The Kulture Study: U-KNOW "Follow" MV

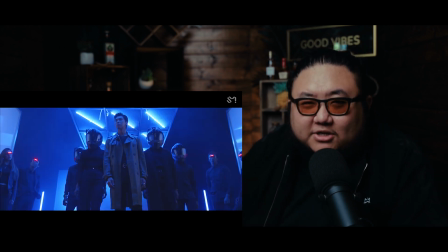right let's stop right there so the opening shot immediately the first shot you see of him is not a shot i see a lot in k-pop dance visuals i'll give you that the camera is low on the ground and it's jettisoned to be angled straight up it's a very dominant feeling it's
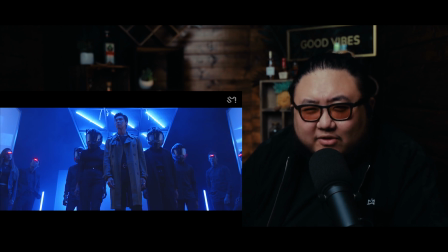meant to sort of make him look very larger than life but it's also a very grounded sort of look i think the best way to describe it is kind of makes him feel like he's a higher being like let's say a god right or a giant but to place the camera on the
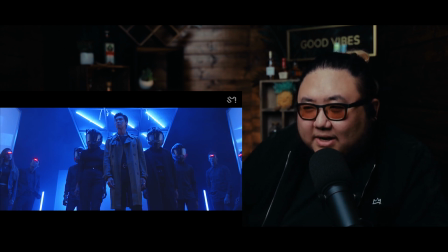ground to make him look up and to have that warped perspective puts you in the perspective of a human of a person who is on the ground looking up at something that's much bigger than them so already there is a big power trip going on i like it wow
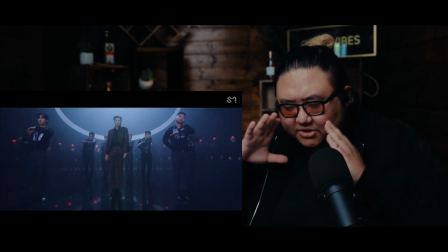that's a great series of edits like it was zooming in through three
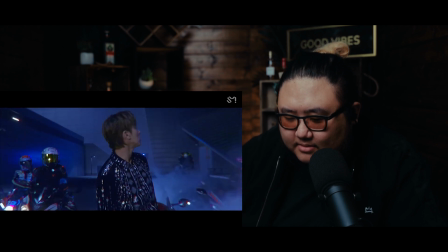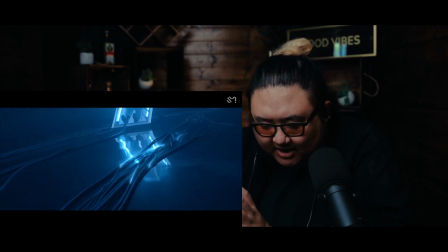again they're zooming in and then it cuts to another shot and still zooming in
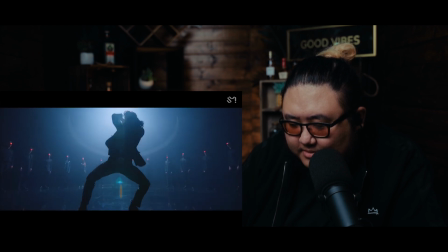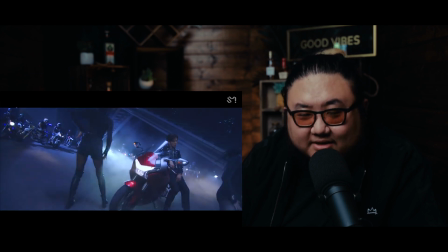that 360 transition that was very cool
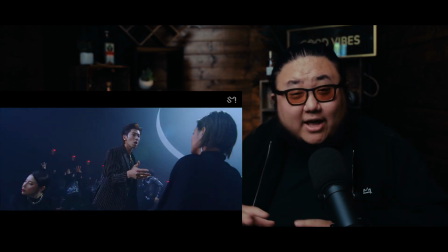okay stop right there so some of the shots that i really like and is very consistent throughout this music video look how first of all wide a lot of these shots are very extremely wide you don't necessarily need to be this wide when it's a soloist you could be punched in even just
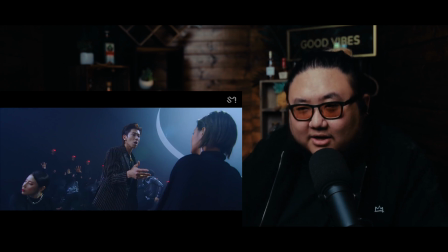a little bit more and go for medium body shots but there are a lot of wide shots here and there's a lot of this kind of like warped perspective not necessarily a fisheye look but there is a bit of length distortion so it's a little bit curved so it kind of accentuates his
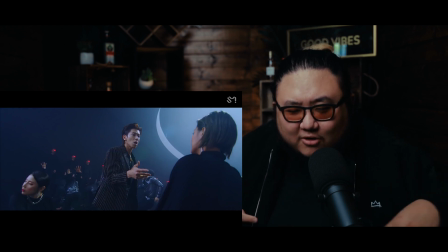movements kind of makes his arms and appendages look a little bit longer and you know a lot of the angles are kind of like always off kilter always moving it's like always constantly in motion that's what i'm seeing a lot from the camera work here it kind of complements the style that he's going fluid smooth style
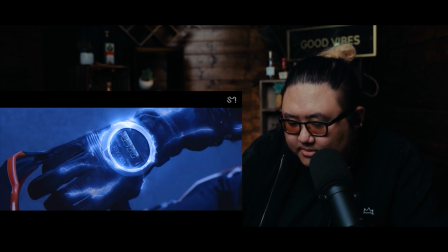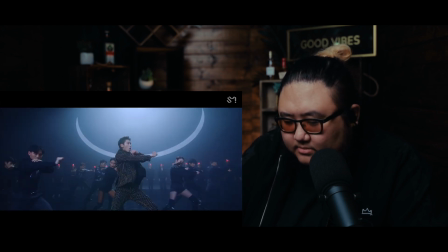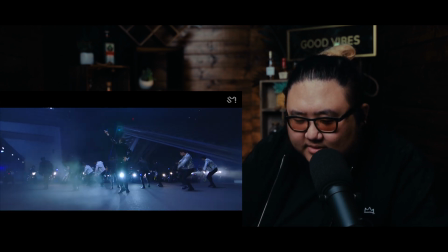that's a great shot right there that silhouette no lighting on him besides the
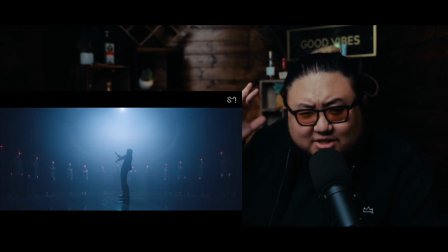light in the back above just creating like this silhouette effect which again makes him look way more epic
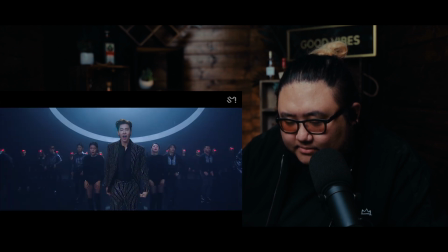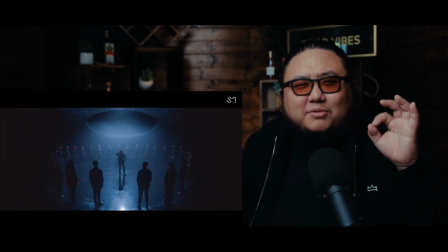can we talk about that beautiful shot where the camera's panning
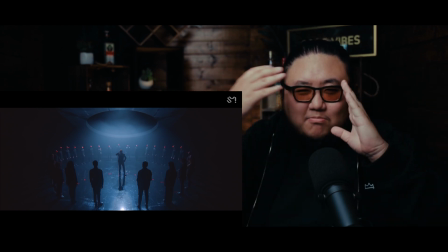but he does a spin So he moves faster than the cameras panning.
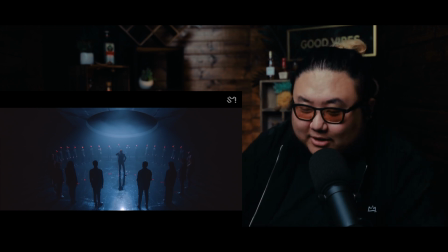So it looks really really cool. Oh my goodness
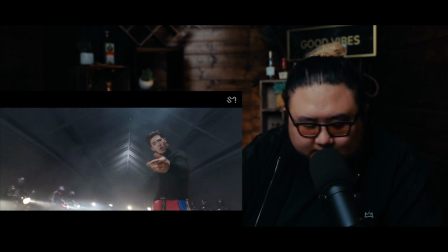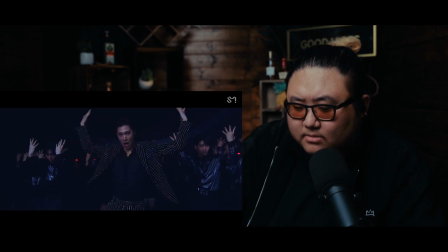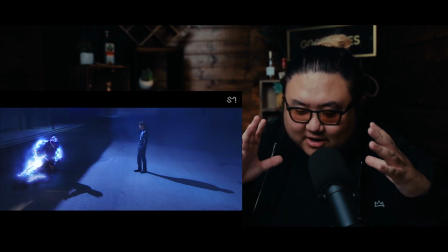See even that shot right there that shot it's like up in his face
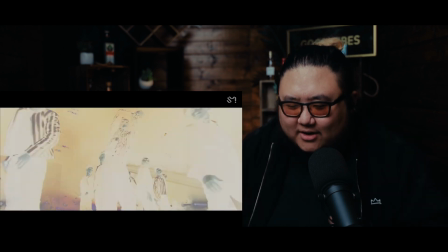and it's like distorted It creates like such a jarring effect
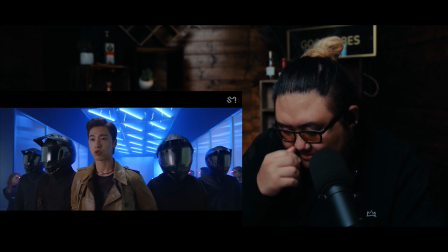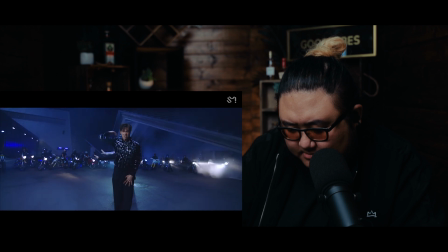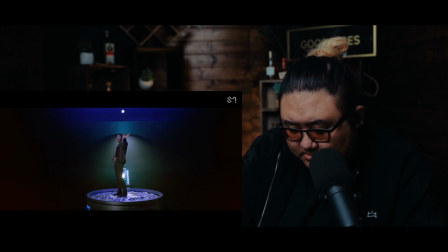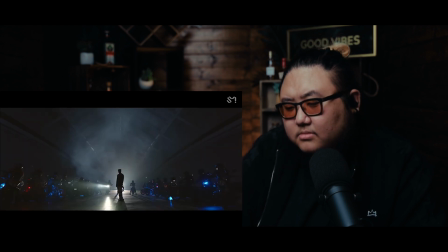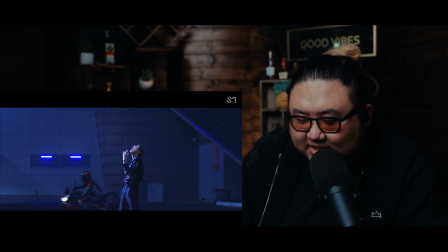Can you imagine how loud that set was with all those motorcycles running?